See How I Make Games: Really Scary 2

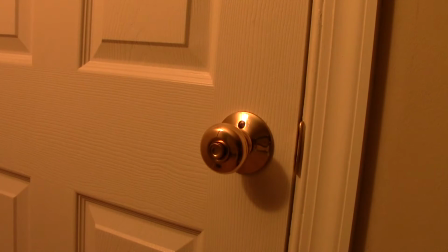0:01 Hey guys, it's Chris. I thought I'd give you a little inside peek at how it is I'm making Really Scary 2.
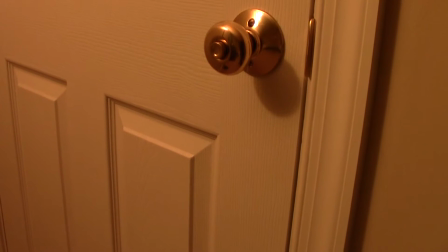0:09 Exactly how it's done. I gotta make sure my reflection is not too obvious in that doorknob.
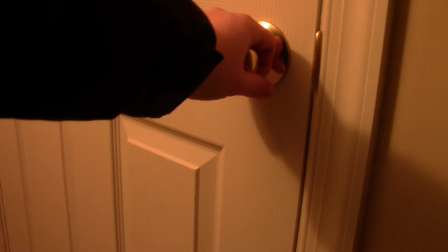0:15 Reach in. Let me get a better angle on this.
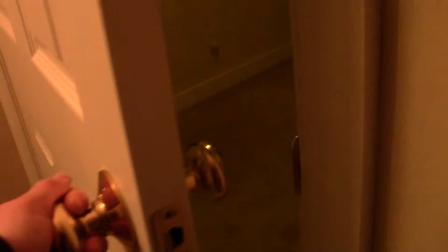0:21 Little violent turn. You gotta exaggerate all the movements in this.
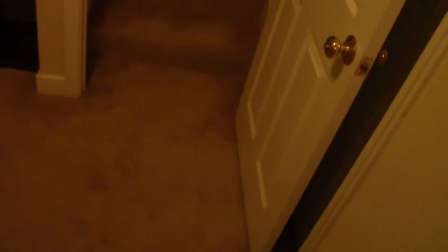0:28 Alright. Whoops. That's not good. Let's redo that.
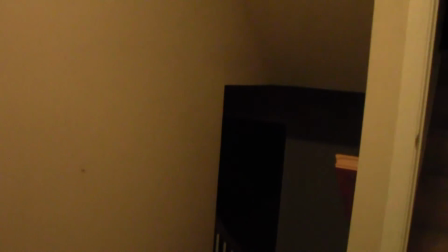0:35 So let's go. Camera's a lot shorter than a normal person.
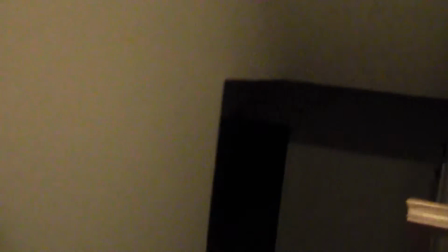0:40 So any scene where I'm going to use the camera stand like I am here, I have to be really careful that it's not a bizarre,
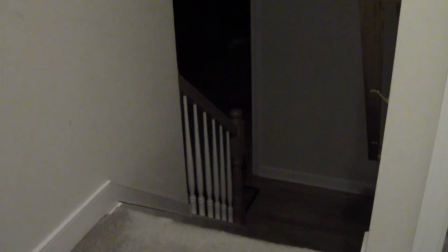0:51 difference in height from what I've been doing elsewhere.
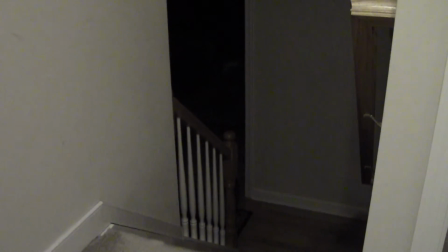0:54 Okay, so in this scene, the player can get ambushed from every direction,
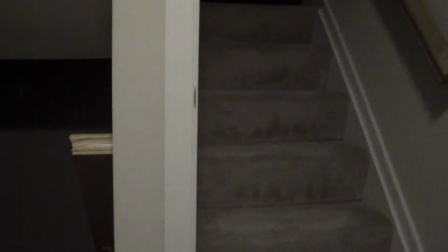1:01 and they have to look at all the different angles where enemies can come from.
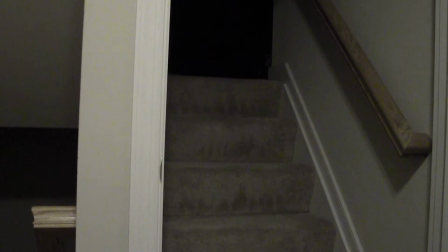1:09 So there's one right there. Now I don't want to change this angle because I want to have the bad guy coming down the steps. Let me get into my costume.
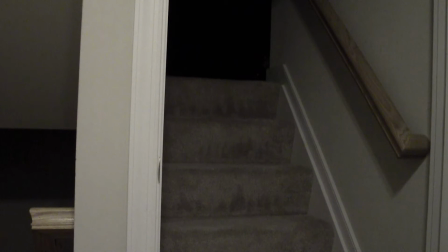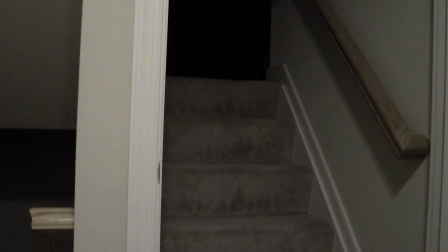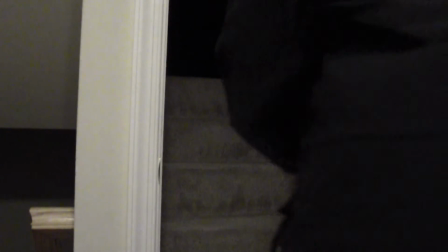1:53 How do I look? Oh crap, I moved the door. Hopefully that's not too bad. Let me get out of the shot real quick.
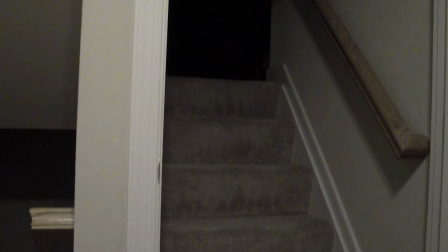2:01 Okay, that is the empty hallway. Now we don't have the door moving in the shot. So I'm just going to come down real slow.
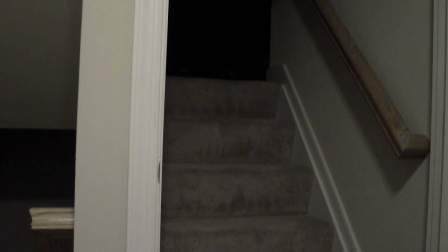2:19 I kind of don't want my hands showing. Should have worn gloves.
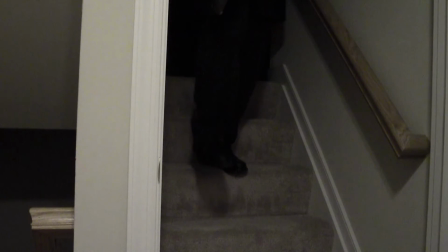2:32 And again, everything is kind of exaggerated.
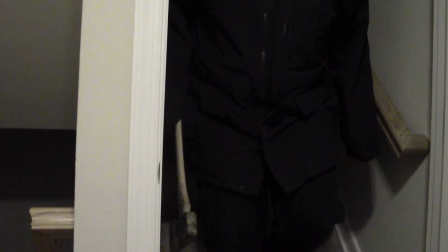2:41 Now at this point, if you don't stop them, you're dead.
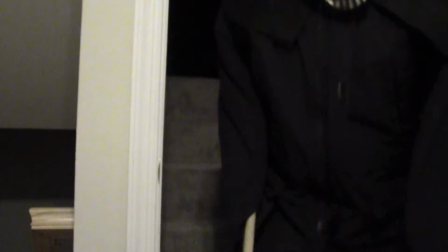2:49 So I'd come at the camera and I'll do a couple of takes of that.
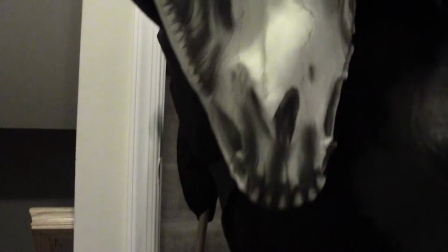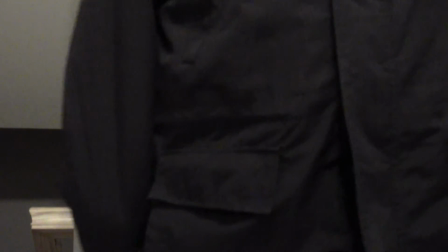3:06 Alright, that's one down.
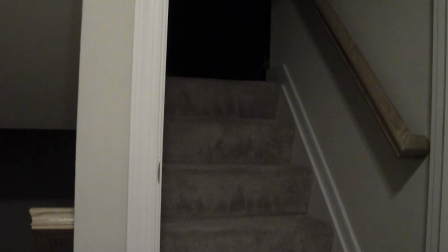3:14 Probably should do this without my glasses. Make things a little easier. Oh my god, it's hot in there. Holy crap. I need like turn off the heat right now. Holy crap. Okay, so that's that.
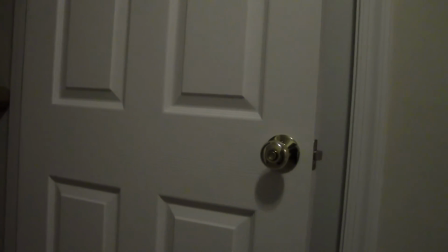3:31 Now when they move, I pretty much don't want them to see anything from up in that hallway.
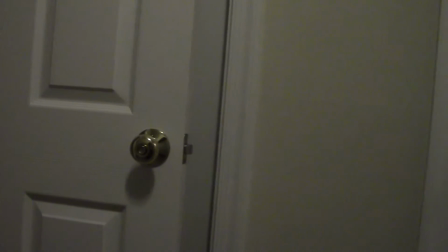3:39 Let's do the next one. Pretty large gaps in between the movements.
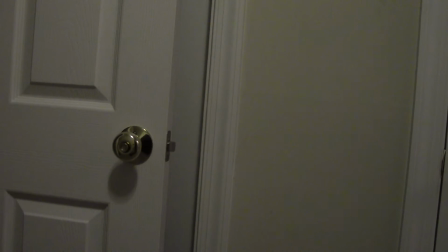3:46 Oh, let me shut my door to my bedroom because I don't want them going in there.
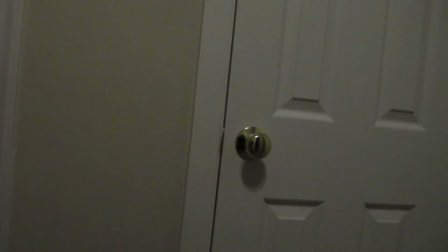3:54 I actually already did one run of this and the camera died, so I had to scrap the footage.
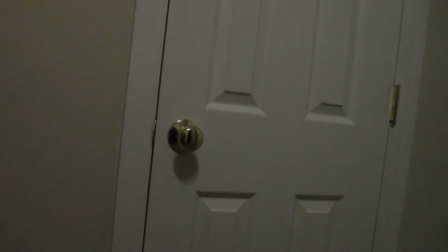4:01 That's better.
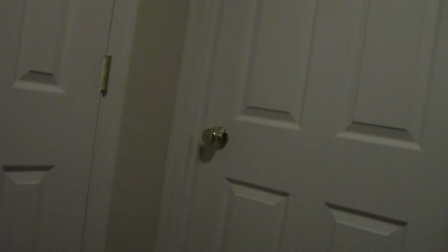4:05 Then we got there.